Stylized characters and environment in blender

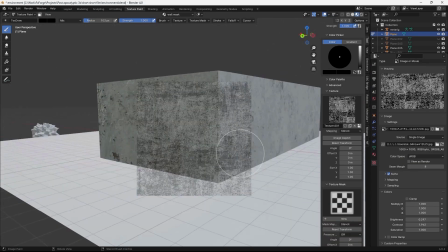492s
This made it so that I could paint on the damaged areas in texture paint mode, and it was a great way to break up the tiling of the textures and give it a more dynamic look.
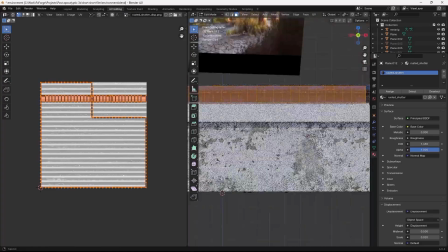501s
I modeled a simple roof and gave it a painted metal material,
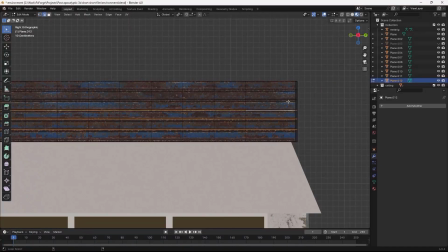504s
and to add some depth to the corrugated parts I went to edit mode and then added some loop cuts, beveled those and extruded it like this.
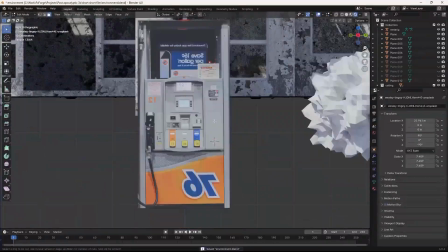513s
To create the objects for the environment, I used a very quick and dirty approach where I just brought in an image of the object,
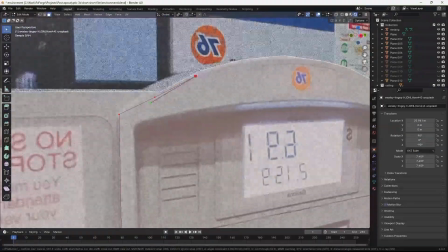519s
cut it out, and then extruded and shaped the details to give it some depth. This wouldn't cut it for close-ups, but for objects that are just in the background and not really in focus, it's totally fine.
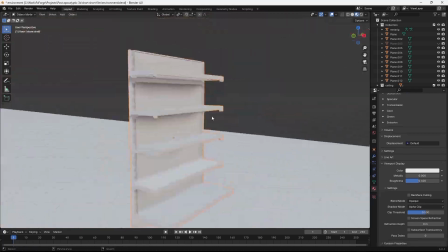529s
I made these shelves and started working on blocking out the interior of the gas station.
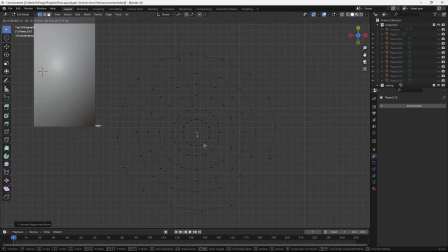534s
To make the broken glass for the refrigerators and windows, I cut out this spider web shape using the knife tool,
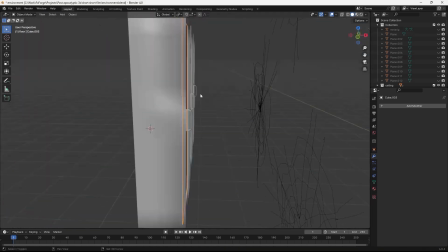542s
and then in edit mode, knife projected those onto the glass to cut it into small pieces.
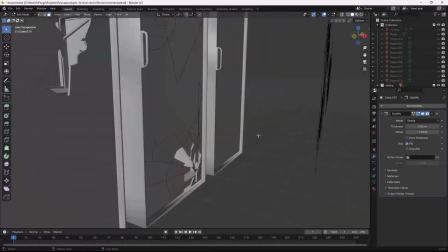547s
Then I split the faces, deleted some of them and gave it a solidify modifier.
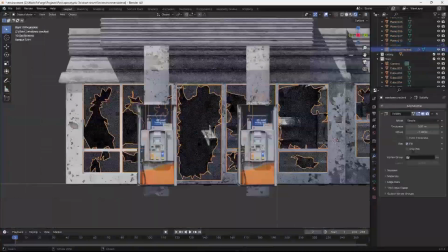551s
This was maybe my favorite method of this entire project. It's so simple and gave a really convincing result.
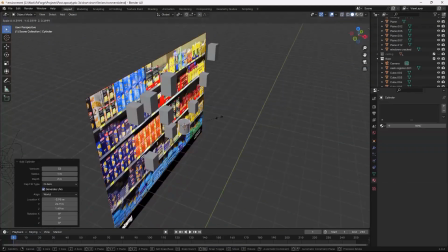556s
At this point I thought it would be a good idea idea to populate the shelves with some food items.
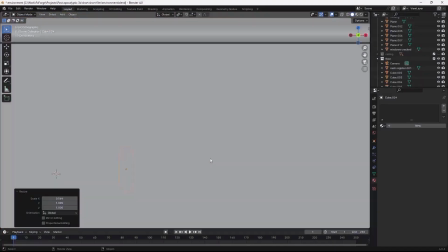562s
So I got this picture of a food shelf from Google, added in some cubes to match the location of the individual items,
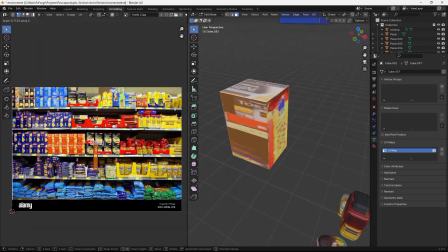569s
and then projected the texture onto the geometry to make some low poly models with a lot of texture variation.
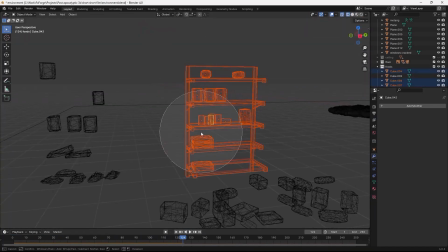575s
Then I made those object rigid bodies and simulated them falling onto the shelves in a couple of different ways.
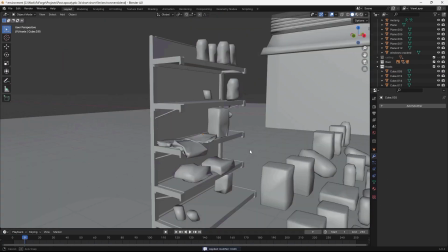581s
To make the packages seem open and empty, I simulated some of them using cloth simulation, which made them fall flat like this.
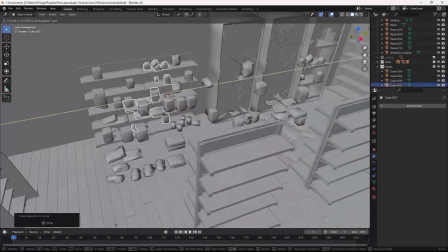588s
Then I could just take those variations and put them right onto the shelves in the gas station, and the shelves are not empty anymore.
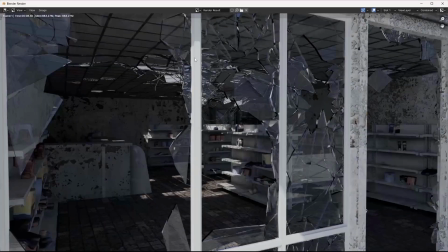594s
The cool thing about making post-apocalyptic environments is that you can get away with a lot of mistakes just by adding in a bunch of debris and vegetation and stuff.
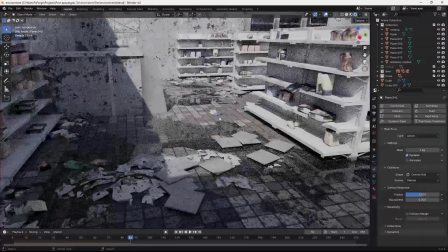602s
So I made some paint flaking off the walls, some loose tiles on the floor, some water puddles in the low areas, and a bunch of random debris on the floor.
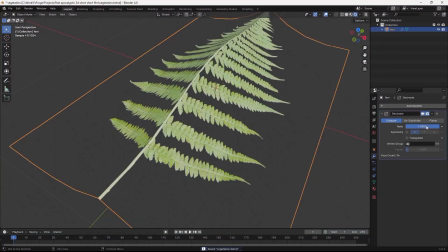611s
I grabbed some images of ferns and grass and made these vegetation pieces to scatter around the scene.
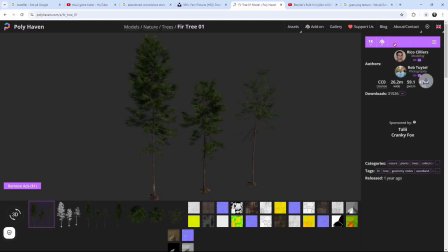617s
And for the background trees, I grabbed trees from Polyhaven, and I know I said I was gonna do everything from scratch, and it's really a fine line, you know, what parts of the project you want to put your time and effort into, but I just couldn't bother making trees that were just gonna be in the background and stuff, so yeah.
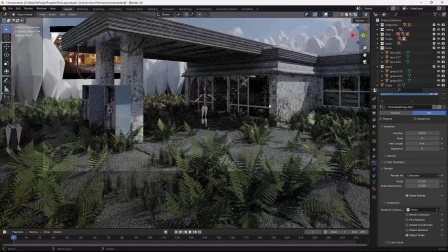633s
Anyways, I scattered some grass and ferns across the scene and texture painted some dirt material on those parts of the asphalt.
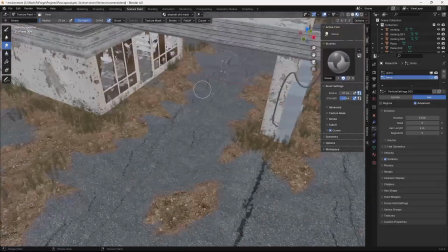640s
Now for the fun part.
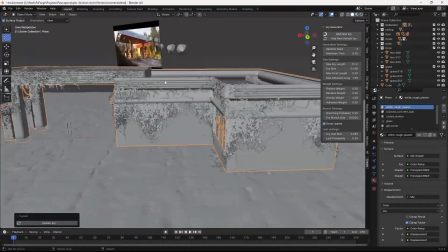641s
I used Blender's built-in ivy add-on and generated a bunch of random ivy on the walls and roof of the gas station, and just look at that, that's so cool. That's about it for this video. Stay tuned for the next one where I turn these assets into an animated movie. See you in the next one.